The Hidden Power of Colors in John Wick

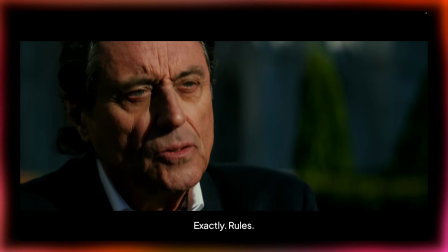(0:01) Rules. Exactly. Rules. Without them, we live with the animals.
John Wick is a movie about rules. Rules of the underworld, rules of vengeance, rules of survival. But it also plays by the rules of colors. Strip the violence away and you notice the same three patterns over and over.
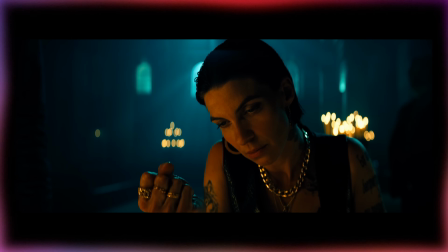(0:27)
Monochromatic, analogous, complementary. They're not just palette, they are the hidden code of Wick's world. Let's talk about how John Wick follows color rules just as much as it follows its moral code.
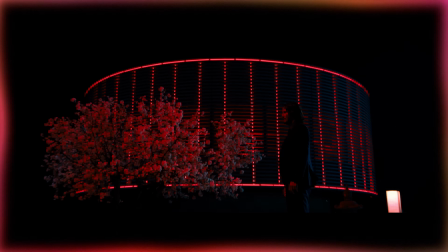(0:41)
This video is based on John Wick Chapter 4 because there are a lot of hidden gems in this movie.
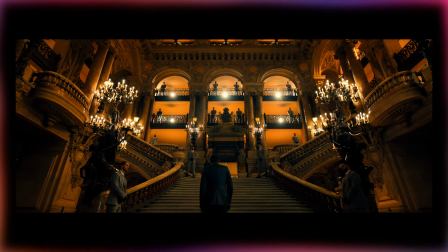(0:48)
This maybe contains spoilers for you, so if you haven't seen the movie, I recommend you to watch the movie before watching this video. For those that stay with me, welcome!
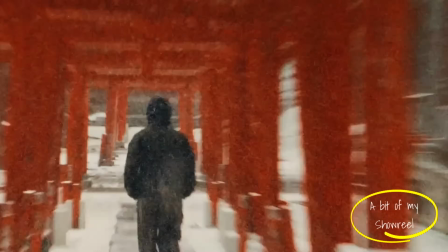(0:57)
I am Frenchie, I am a colorist specialized in commercials, and today we're gonna learn what we can take from the color grading of John Wick. So before we tackle anything, let's talk about the rules of color grading.
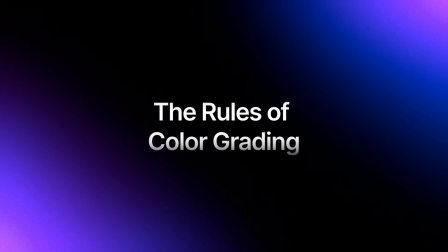(1:11)
John Wick is a great example to inspire our color grading, because in grading, just like in Wick's world, if you don't follow the rules, there are consequences.
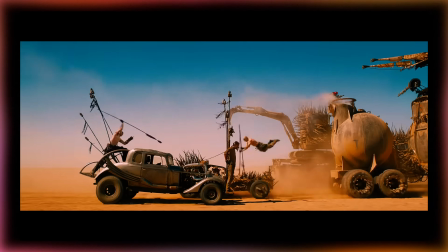(1:22)
Behind every cinematic image, there's a structure, a logic to how colors interact.
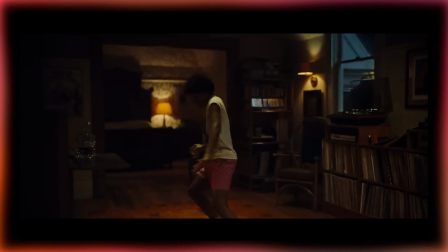(1:29)
That structure is what we call color harmony. So, what are color harmony groups?
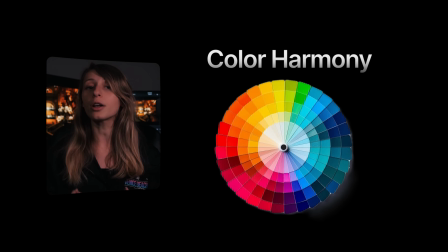(1:35)
Color harmony groups are a combination of colors that feel balanced to the human eye. They create a sense of unity, contrast, or emotion depending on how they're built.
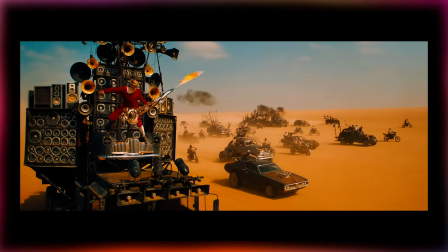(1:49)
You can think of them as the grammar of color.
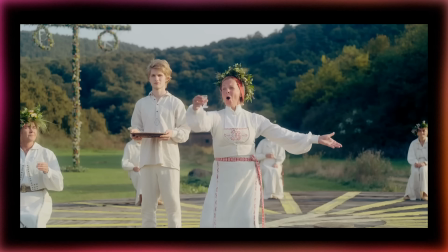(1:52)
They guide how you build relationships between hue so your image feels intentional, not random. They're widely used in design, photography, and of course, cinematography.
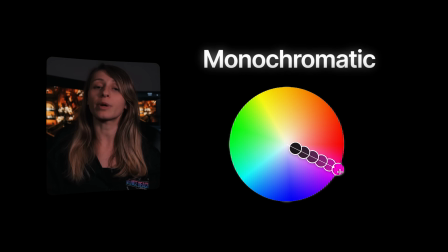(2:03)
The three most common groups are monochromatic, built around one dominant color, analogous, using colors that sit next to each other on the wheel, complementary, combining opposite colors for a deep contrast. In John Wick, these harmony groups are not just visual choices for aesthetic, they are storytelling tools.
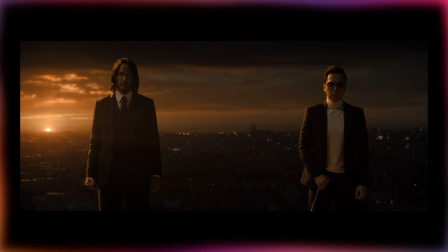(2:24)
They represent power, rebellion, and conflict. First, the world of John Wick.
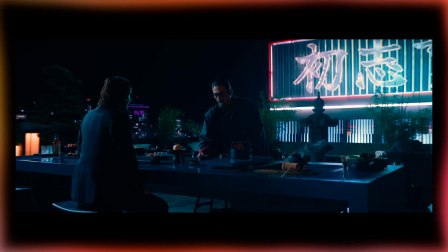(2:30)
John Wick is a neo-noir movie, a universe built on rules.
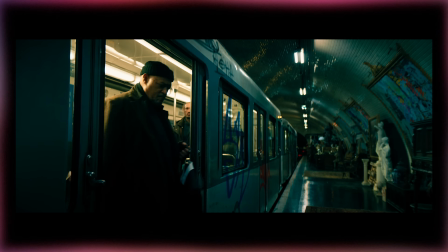(2:37)
Rules that define the underworld and rules that, if broken, bring consequences. That same logic applies visually. Every group in this world is represented by a color.
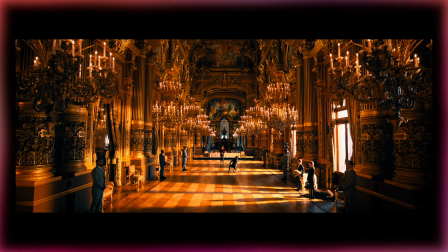(2:50)
Orange represents the high table, the rulers, the hierarchy, the system.
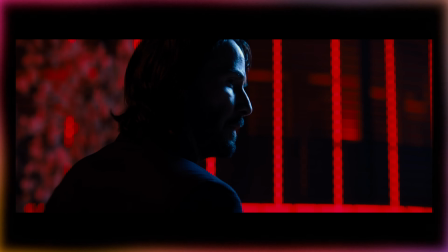(2:55)
Cyan represents Wick and those on his side, the outlaws, the ones who want freedom.
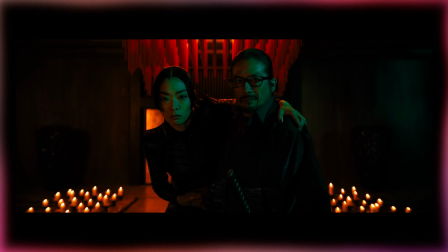(3:01)
Green represents the middlemen, like the member of the Continental, so they are keeping the balance.
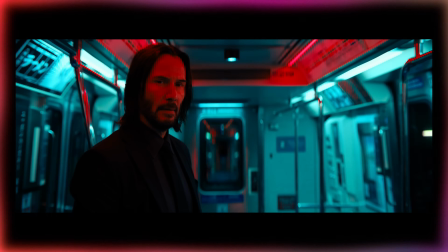(3:07)
And red represents violence. These colors are established by cinematographer Dan Lauston and enhanced through grading by colorist Jill Bogdanovich. You could say that everything in the look of John Wick is only made by the cinematography, but you'd be wrong. Dan and Jill worked as a tandem, with Dan consulting Jill prior to the shoot to set the look, and Jill consistently checking the takes to understand how she would adapt the look.
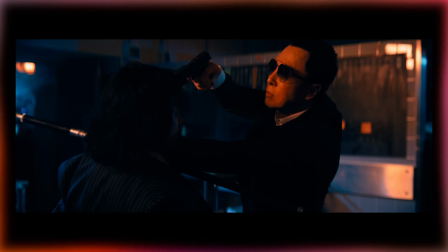(3:36)
To some extent, the colorist is the digital gaffer of the cinematographer.
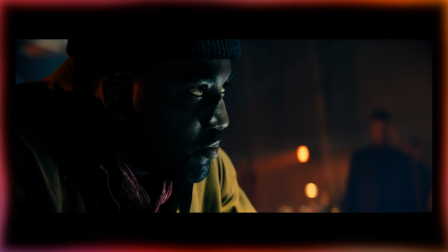(3:41)
Together, they crafted a world where the rules of story and the rules of color are perfectly aligned. Now let's break down how those harmony groups are used in the film. Second, monochromatic, the power of belonging. The monochromatic harmony is built around one single hue, with variation in lightness and saturation. It creates unity, a sense of belonging.